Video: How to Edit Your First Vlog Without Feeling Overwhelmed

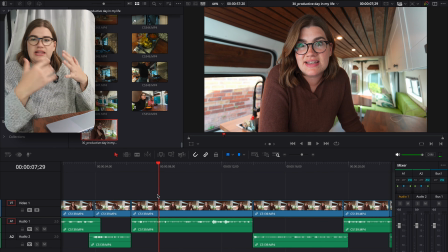[8:16]
So okay, so my vision here is like when I say like you might think you need to do this, this, and this to be a successful creator, I'm just gonna go back and like use some of my past B-roll of like me doing like creatory things so that,
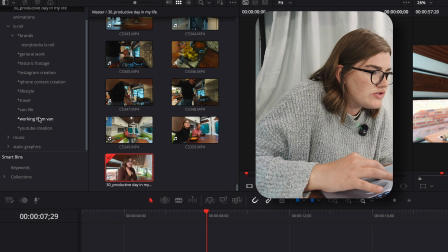[8:28]
you know, for the sake of a visual example. So we'll go like content creation.
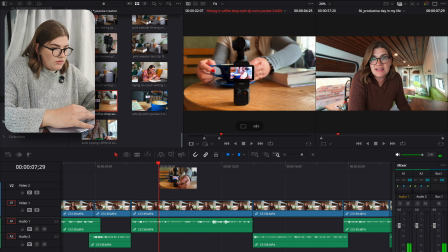[8:33]
Yeah, that's a good one. I like that clip. So I'm just gonna start collecting a bunch of B-roll clips here,
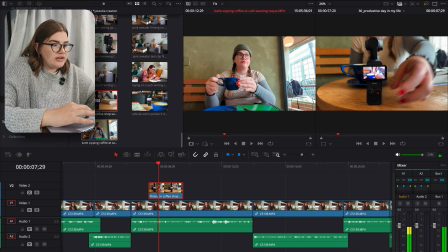[8:39]
and we'll kind of organize them out a little bit better in a minute.
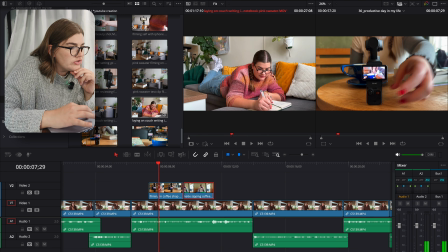[8:45]
We'll see if I end up keeping all of them, but we'll just do kind of like a quick selection.
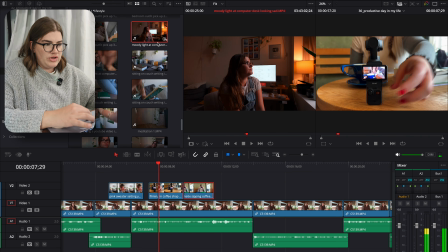[8:50]
I kind of feel like that could be like first. Moody lighting, that's nice. Contrast, here we go. The problem is now all of this B-roll that I filmed over the past like several years, I have different hair because I got a haircut, but we're gonna use it anyway. You can tell it's me. That one's good for when it's like, oh, you know, burning out or whatever.
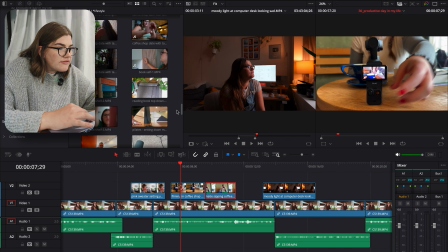[9:09]
Kind of gives that vibe.
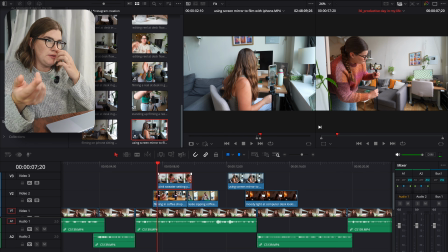[9:10]
Now I've got a handful of B-roll clips that I feel like relate to what I'm saying, so I'm gonna listen to it back and then start arranging them based on like how I feel like it fits together.
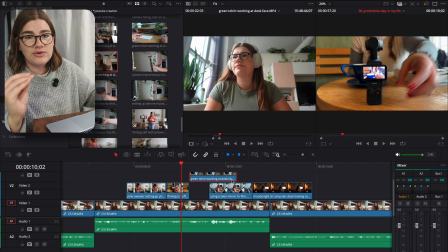[9:18]
As you can see, having a B-roll library that I've collected over the years really comes in clutch when I'm like trying to do a bit of a montage, you know what I mean?
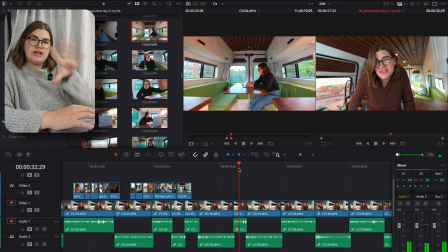[9:27]
On second thought now, I like don't even like that. I think I'll do this instead. So now we're kind of moving out of like the zone of montage that I had in mind,
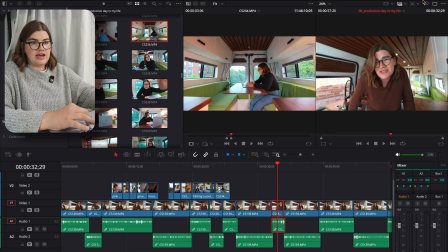[9:34]
and so in order to keep it still like kind of engaging and interesting, I'm going to basically use like cut-ins,
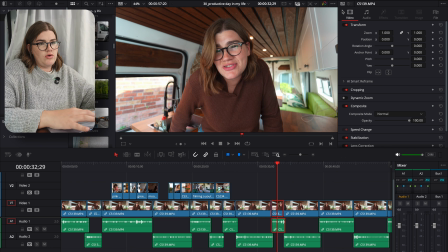[9:42]
well, punch-ins I guess would be like the name for it. So I just go over to the inspector panel here under video, zoom.
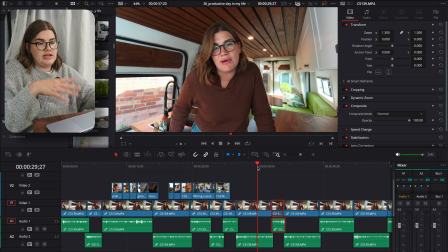[9:49]
I'm just gonna put like 1.3, so then it's kind of like balance than your 9 to 5 does.
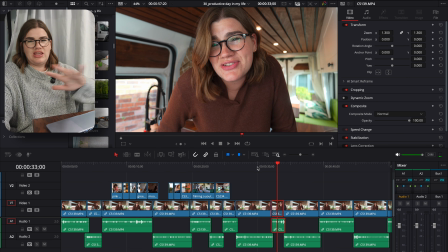[9:54]
You might as well just like that. I just think that'll make it just to keep this part visually interesting, even though we're kind of getting out of the B-roll zone.
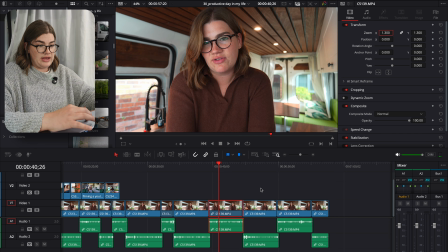[10:02]
Just keep the 9 to 5. I'm gonna do the same thing on this one, just to like alternate again, make this one a punch in. Same with this one, we'll do another punch in.
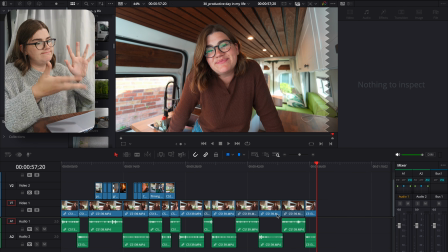[10:09]
Okay, so I'm like kind of happy with this.
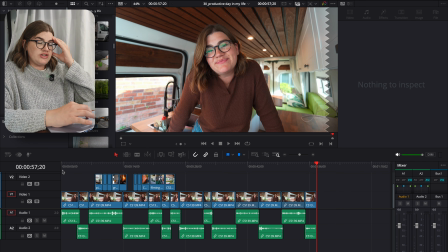[10:13]
I still think that there's room for this to improve, but I think I'm gonna move on to the next step here, which is finding music to go in the background. I have a library of past music that I've used before, but when it comes to vlogs, I don't wanna just rely on the same background music, so I'm gonna go and like seek out some new tracks. So honestly, one of the big things that I'm looking for when I'm searching for music in vlogs is variety. If it's just strictly background music, I'm okay with leaning into just like lo-fi, hip hop, like that works well and I like how it sounds. But when it comes to the storytelling aspect of vlogs, I feel like there's more that you can do there, and I actually get kind of bored if the whole vlog is just like lo-fi. Like it feels like background music that you're trying to use as foreground music kind of. So like some acoustic pieces that are like more jazzy, I like to get some that are kind of like folky, like, you know. And the main thing is we need some that feel like low energy, relaxing, kind of chill vibes. And then we need at least some that are a little bit more upbeat, exciting, grab you back in case you're kind of starting to get like, you know, sent to sleep. The exact genres you go for are going to be preference, but I think variety is really the main thing. Okay, we've got some music. Let's add it to the timeline.
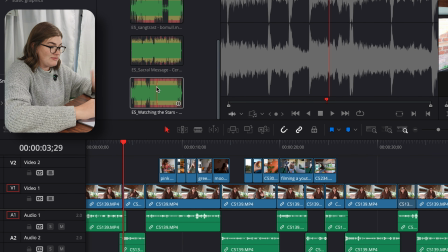[11:29]
So I think I'm going to use this track here, and I'm just going to drag it into my audio 3 track here.
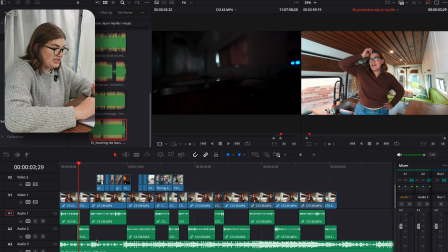[11:38]
Now, obviously, this is gonna be too loud.
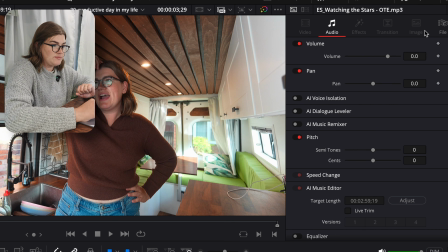[11:42]
I will just go ahead and select this clip, go over to inspector and go to like -25. I might adjust that depending on the track. When I play back,
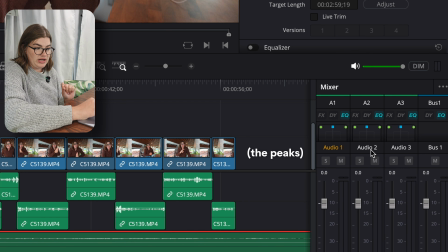[11:50]
what I'm looking for down here in the mixer panel is I want my audio 1 and audio 2 to be landing between basically -10 and -5. And then probably I want audio 3 to be kind of closer to -30, but you know, somewhere down there. So now we're kind of at the stage where we're ready to cap off this intro, to have it like fade out, right?
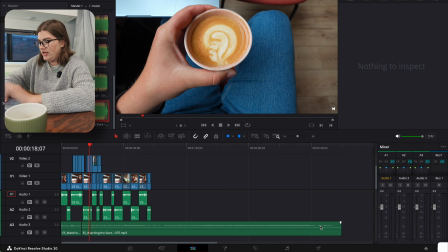[12:10]
So we obviously aren't going to have this track just continue on forever. Something that I like to do is I like to just make a cut before the end of my audio track,
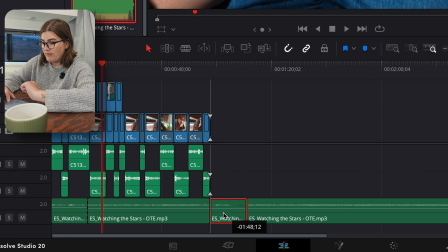[12:19]
and I like to bring that to the end of my segment because I just find it very satisfying.